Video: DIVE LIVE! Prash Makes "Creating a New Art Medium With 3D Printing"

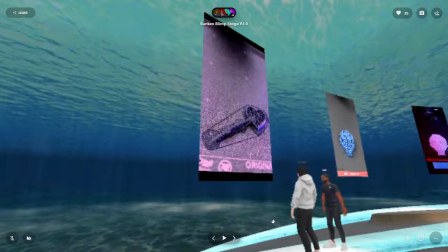1150s
So it's a bit of a loop there. I think actually the sound that was used is one from a song,
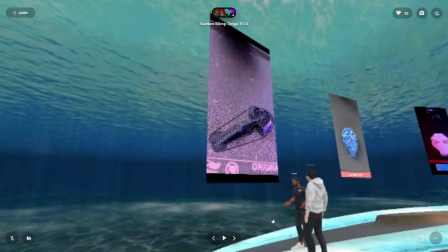1159s
and right after that the beat drops and it goes run, and there's sort of a very
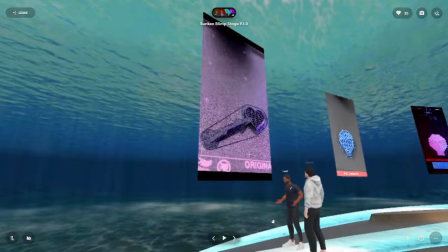1166s
energetic song behind that. But this is sort of the anticipation stage before. So I made it as a loop, and of course on TikTok videos play in loops.
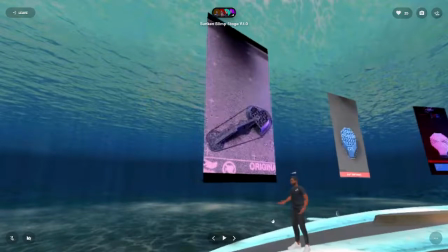1178s
So much like you can see it here, it goes back and forth, and it sort of teases the idea of something that's about to happen.
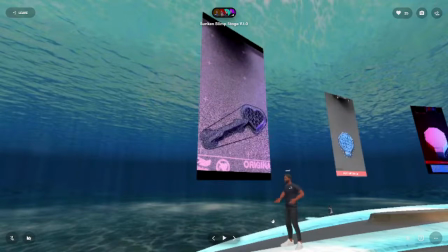1189s
For this one, the important thing here was, can you make an animation from just using the external geometry?
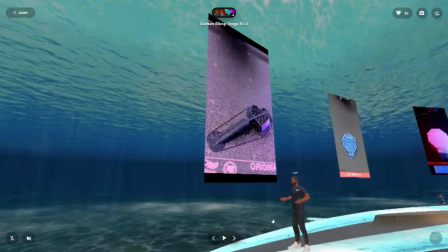1198s
And as you can see, you can probably see the idea here, like the arrows going through the heart, but you can see the whole trail behind it.
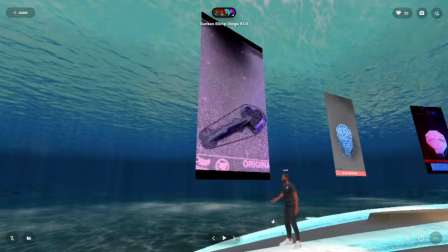1207s
That has an interesting concept in itself, but it can be hard if you want to do more complex animations to show
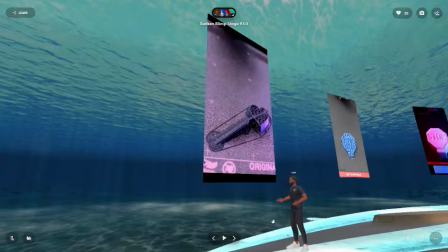1217s
anything or something with detail because of the trail behind. You kind of want to forget the layer before.
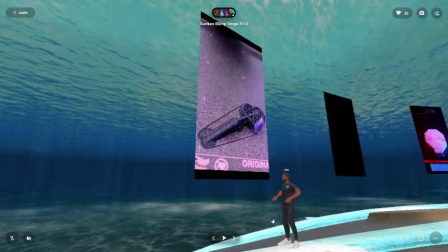1223s
Like if you watched The Simpsons and you saw every single frame that it was before, it would get very hectic very quickly. And so this is something that is really exciting to me, but one that I want to develop a bit more with time.
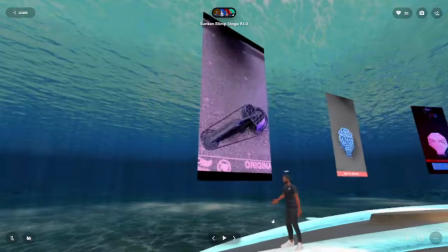1238s
I have some ideas on how I can actually play with that, but I need some slightly different equipment to do so, but there'll definitely be more along those lines coming up. in the future.
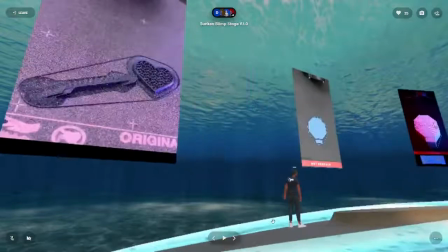1251s
So that brings me on more to a few other pieces that I made.
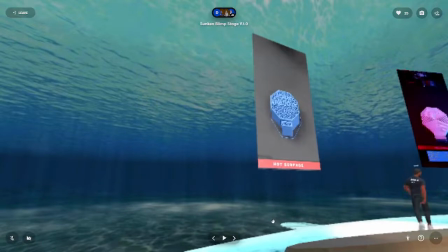1257s
So these next two are actually the same file.
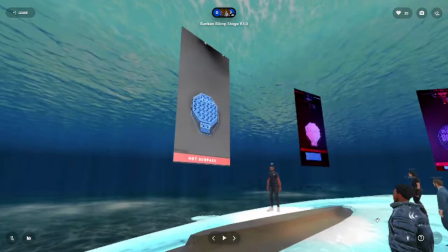1262s
The first one here on the left, this one in blue, is the first attempt that I made at it. So all the other ones that you've seen so far and that you will see are the final version of the prints,
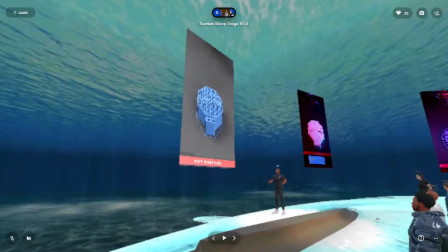1276s
but you know, we don't always make what we want first time round.
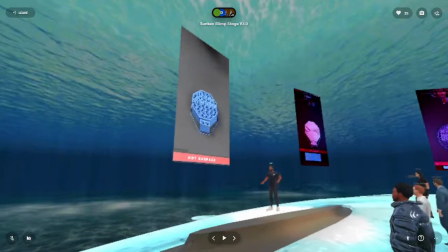1280s
So this was like a test print that I did to test the concept of what it was, and it's actually based on a trending sound at the time. So I'll just play it for you now.
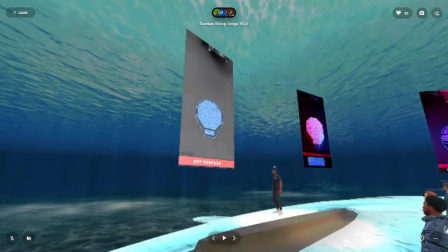1295s But I need you to stop anyway. Listen, it's a good joke.
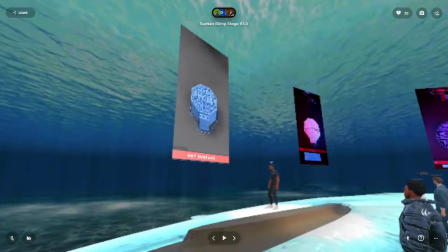1301s It's a great joke even. But I need you to stop anyway.
So it's quite a funny sound. I thought it was quite funny at the time.
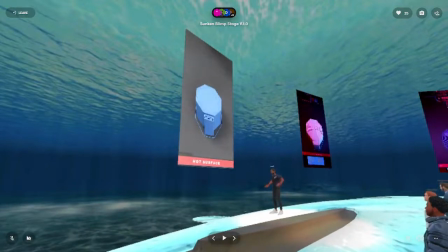1312s
It's basically the creator that had made it.
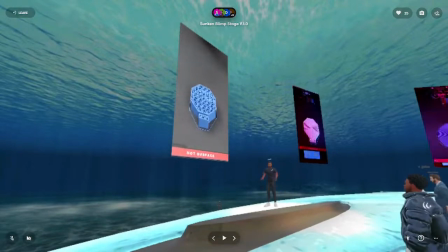1319s
Somebody had written a joke that was sort of mildly.
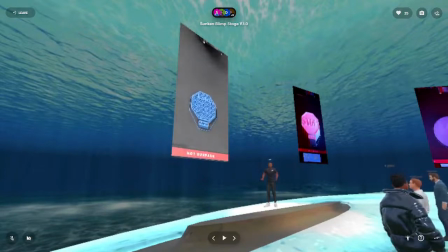1322s
It wasn't really offensive, but it was like jokingly offensive, but it was very funny, and she couldn't help but laugh at what this person had said.
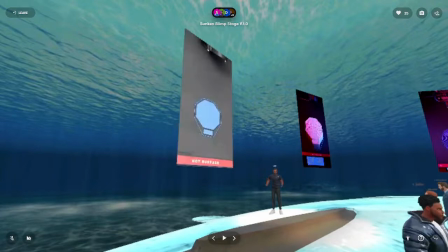1330s
And so that was her reaction to that video. And lots of people then used that same sound for their own video.
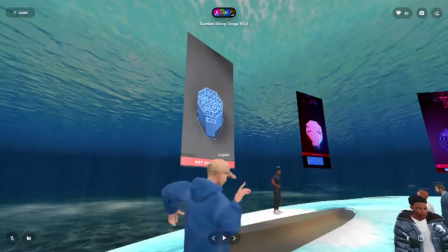1336s
So I did the same thing with mine. And so I made the video on the other side here, which I'll play.
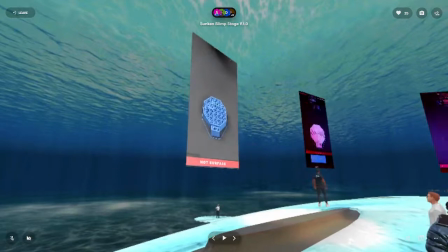1344s
It's the same sound, but
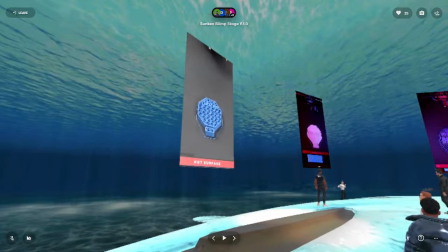1350s I need you to stop anyway. Listen, it's a good joke.
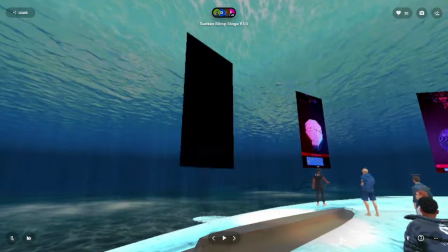1356s It's a great joke even. But I need you to stop anyway.
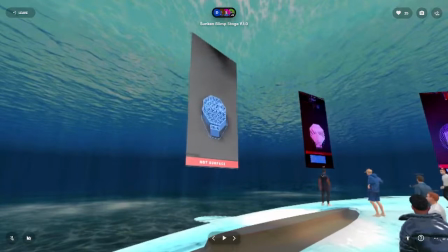1361s Listen, it's a good joke.
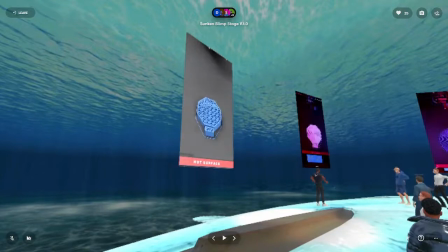1367s
So in this one, you can see obviously the lighting has changed a lot. And one of the main things is the infill, the background has changed a lot.
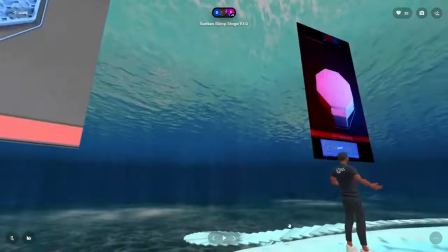1375s
So it's a lot clearer to read. That was one of the critical things that I wanted to change
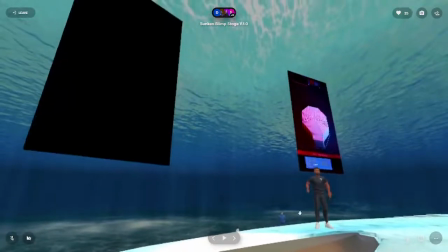1382s
from the original one, because if you look at the one on the other side, the first one that I made, it's quite jarring.
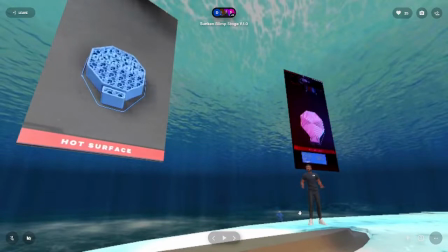1389s
It's a bit difficult.
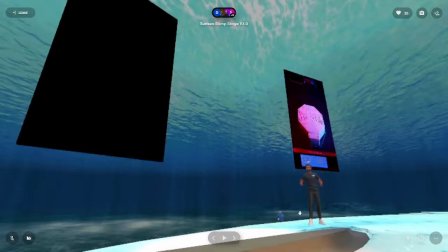1390s
The pattern is beautiful, like the layer, the infill that they used is really nice, and it's pleasing to look at if there was no text.
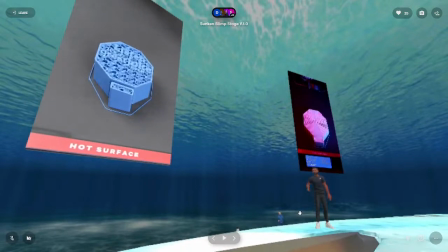1399s
But the fact that I wanted to get that text across meant that I had to get rid of it.
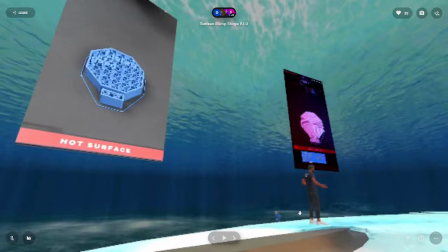1403s
And this video actually did quite well. It was actually in response to a comment that somebody left on my video. And this is one of the great things about TikTok as well. Like one of my friends and collaborators who I've made some other videos with,
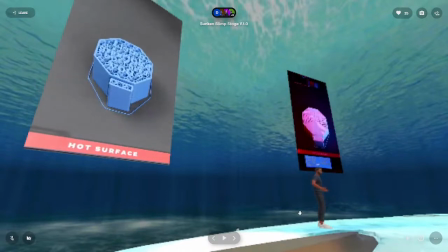1417s
she left a comment on one of my videos that was slightly teasing me.
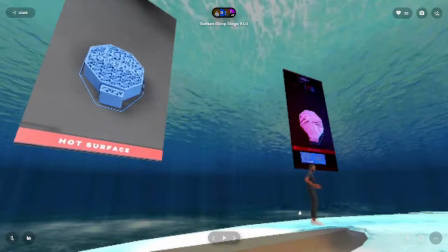1422s
So I used this opportunity to take this trending sound and, you know, create something that it was in response to that. But I think one of the things that people took away from it is a lot of response videos in TikTok and things like that are purely based on
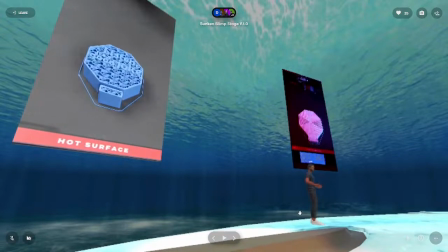1439s
they're just really quick videos that you take. That somebody, okay, put the camera in front of you, I'm going to record myself for 30 seconds and then it's done. This obviously took a lot more time and preparation to do.
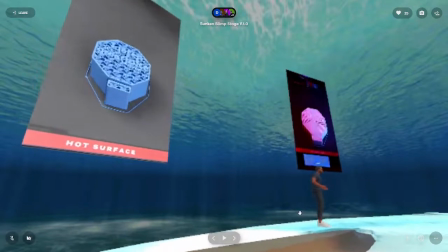1451s
So one of the reactions or comments or things that people did say a lot was that,
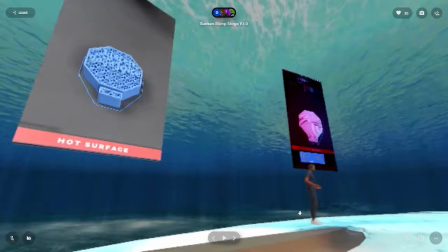1457s
wow, like you're, you know, being very committed to the cause of replying to that.
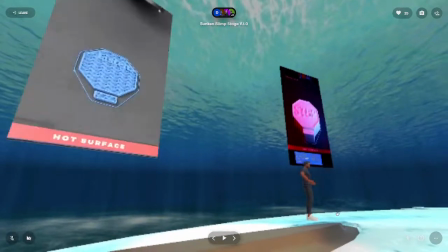1463s
And I like that idea that, you know, you can take things to sort of another level, especially in TikTok, because you have time to create these things.
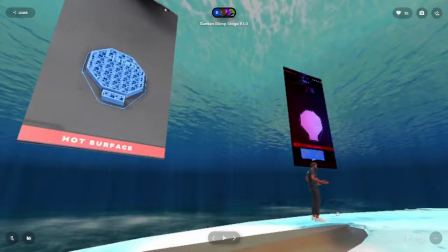1473s
But equally, if we go across to the next one,
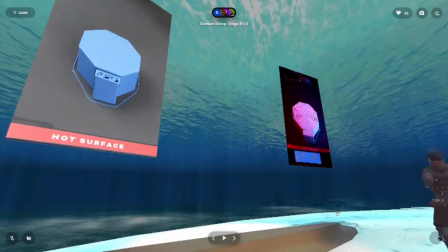1479s
this is a very similar sort of style of print that I did.
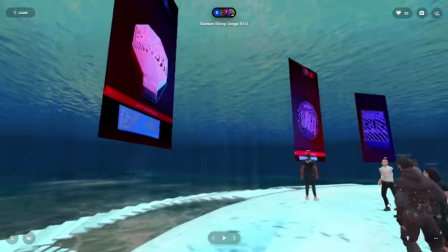1484s
And again, this plays with another TikTok trend. If you're up with the trends, you've almost definitely heard this one.
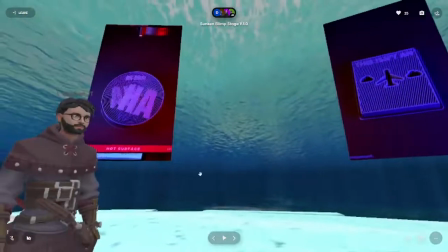1492s
It's like one of the most popular trends that was out. So I'll play that.
Do you?
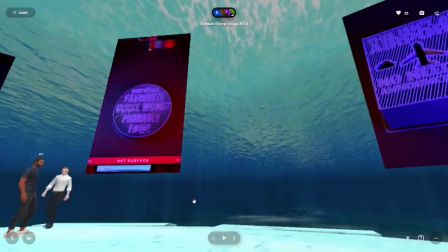1497s Also, yeah. What's your favorite curse word? Probably fuck. I actually do cuss a little.
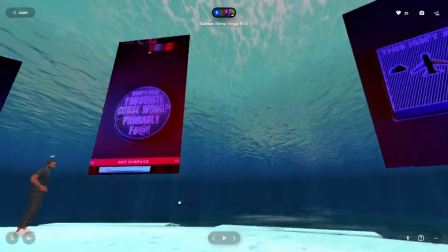1503s Do you? Also, What's yeah. your favorite curse word? Probably fuck. I actually do cuss a little.
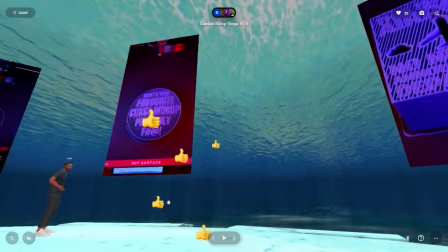1510s
So that one's taken from an interview.
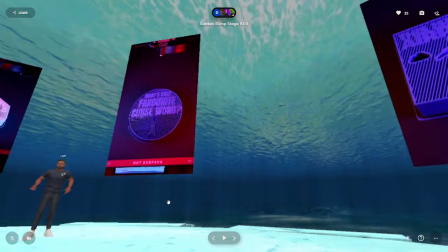1514s
It's kind of a silly one, but for this, the timing was had to be right,
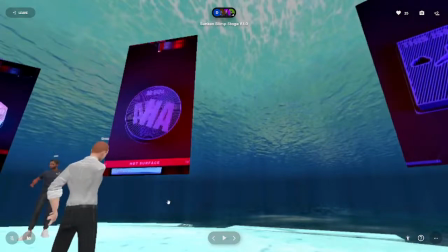1522s
and this was something that I haven't spoken about yet here, but it's quite critical to all of these pieces with sound.
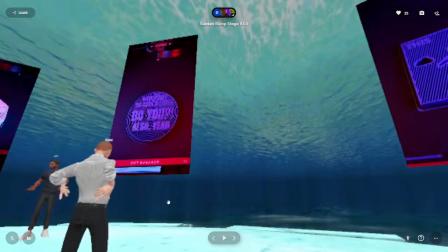1532s
Ensuring it hits on the print at every single point with the right word and with the timing,
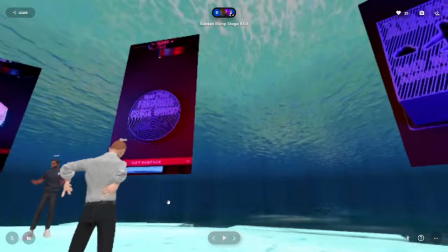1540s
whether it's lyrics in a song or whether it's just, you know, from these trending sounds, makes a huge difference.
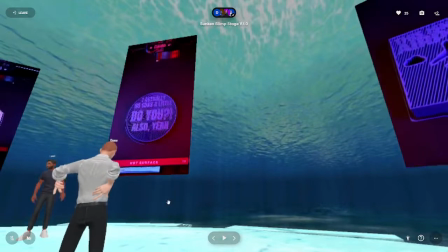1546s
And this is part of the method,
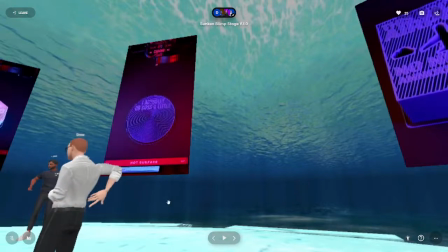1550s
and I've shared video on this actually on my TikTok to explain it to people.
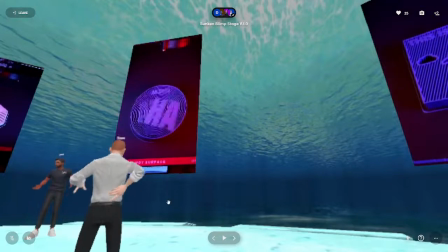1556s
But it's basically, it's quite a simple concept.
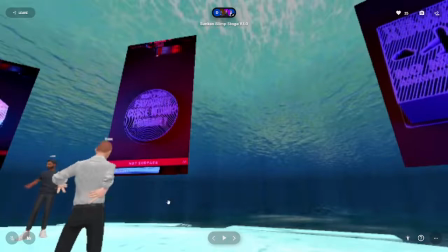1560s
Each layer within the print is has a height of,
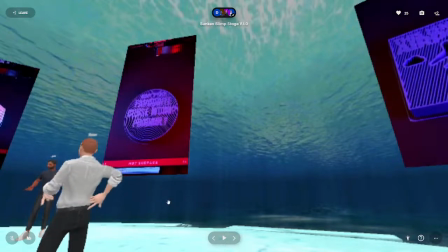1565s
I mean, you set the layer height when you slice the print. So when you're processing, you set what each layer height is.
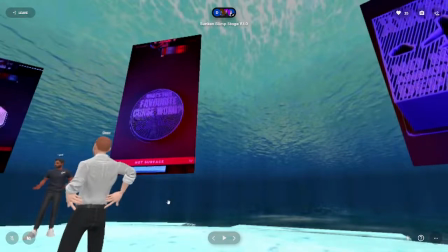1573s
So I've got mine here mostly at 0.2 millimeters.
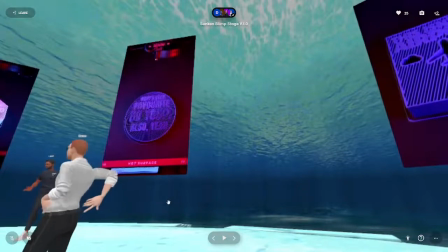1577s
And if you take the text, or if you take the audio, sorry, and you time the audio, you can see how many frames it is until the next word comes.
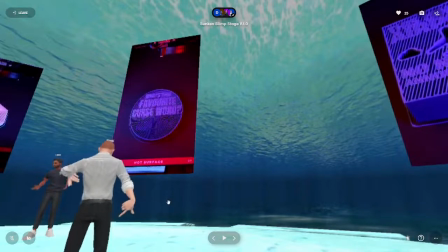1591s
So if you know that each frame is a layer, each layer is 0.2 millimeters,
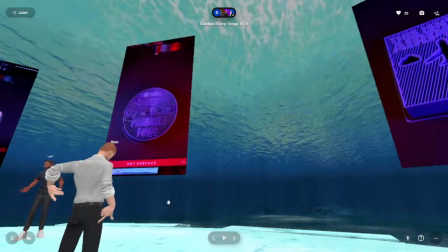1598s
you can calculate by how many, by multiplying the number of frames by the number of layers,
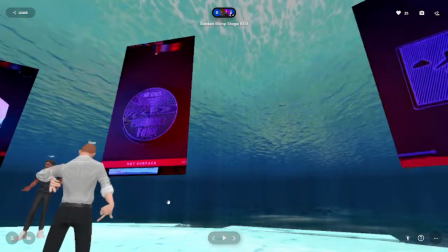1605s
you will get the height of the letter, or the height at which your letter needs to start.
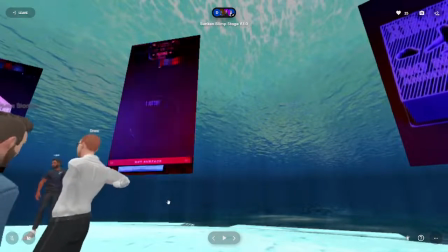1612s
Excuse me. So in doing that, you can calculate, you know, when each thing comes in.
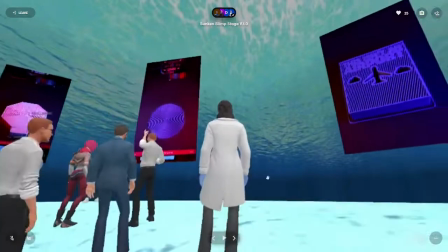1618s
So I can say that maybe like the DU that comes in at 2 millimeters, or yeah, and then the next one after that,
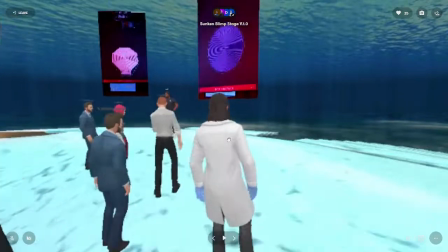1626s
which is also, yeah, that comes in at like 3 millimeters because of the timing in between it.
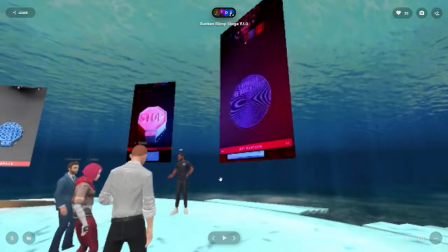1631s
And I was actually kind of, I don't know, it was calculated, but I kind of feel like it was luck in that the first time I tried to do this,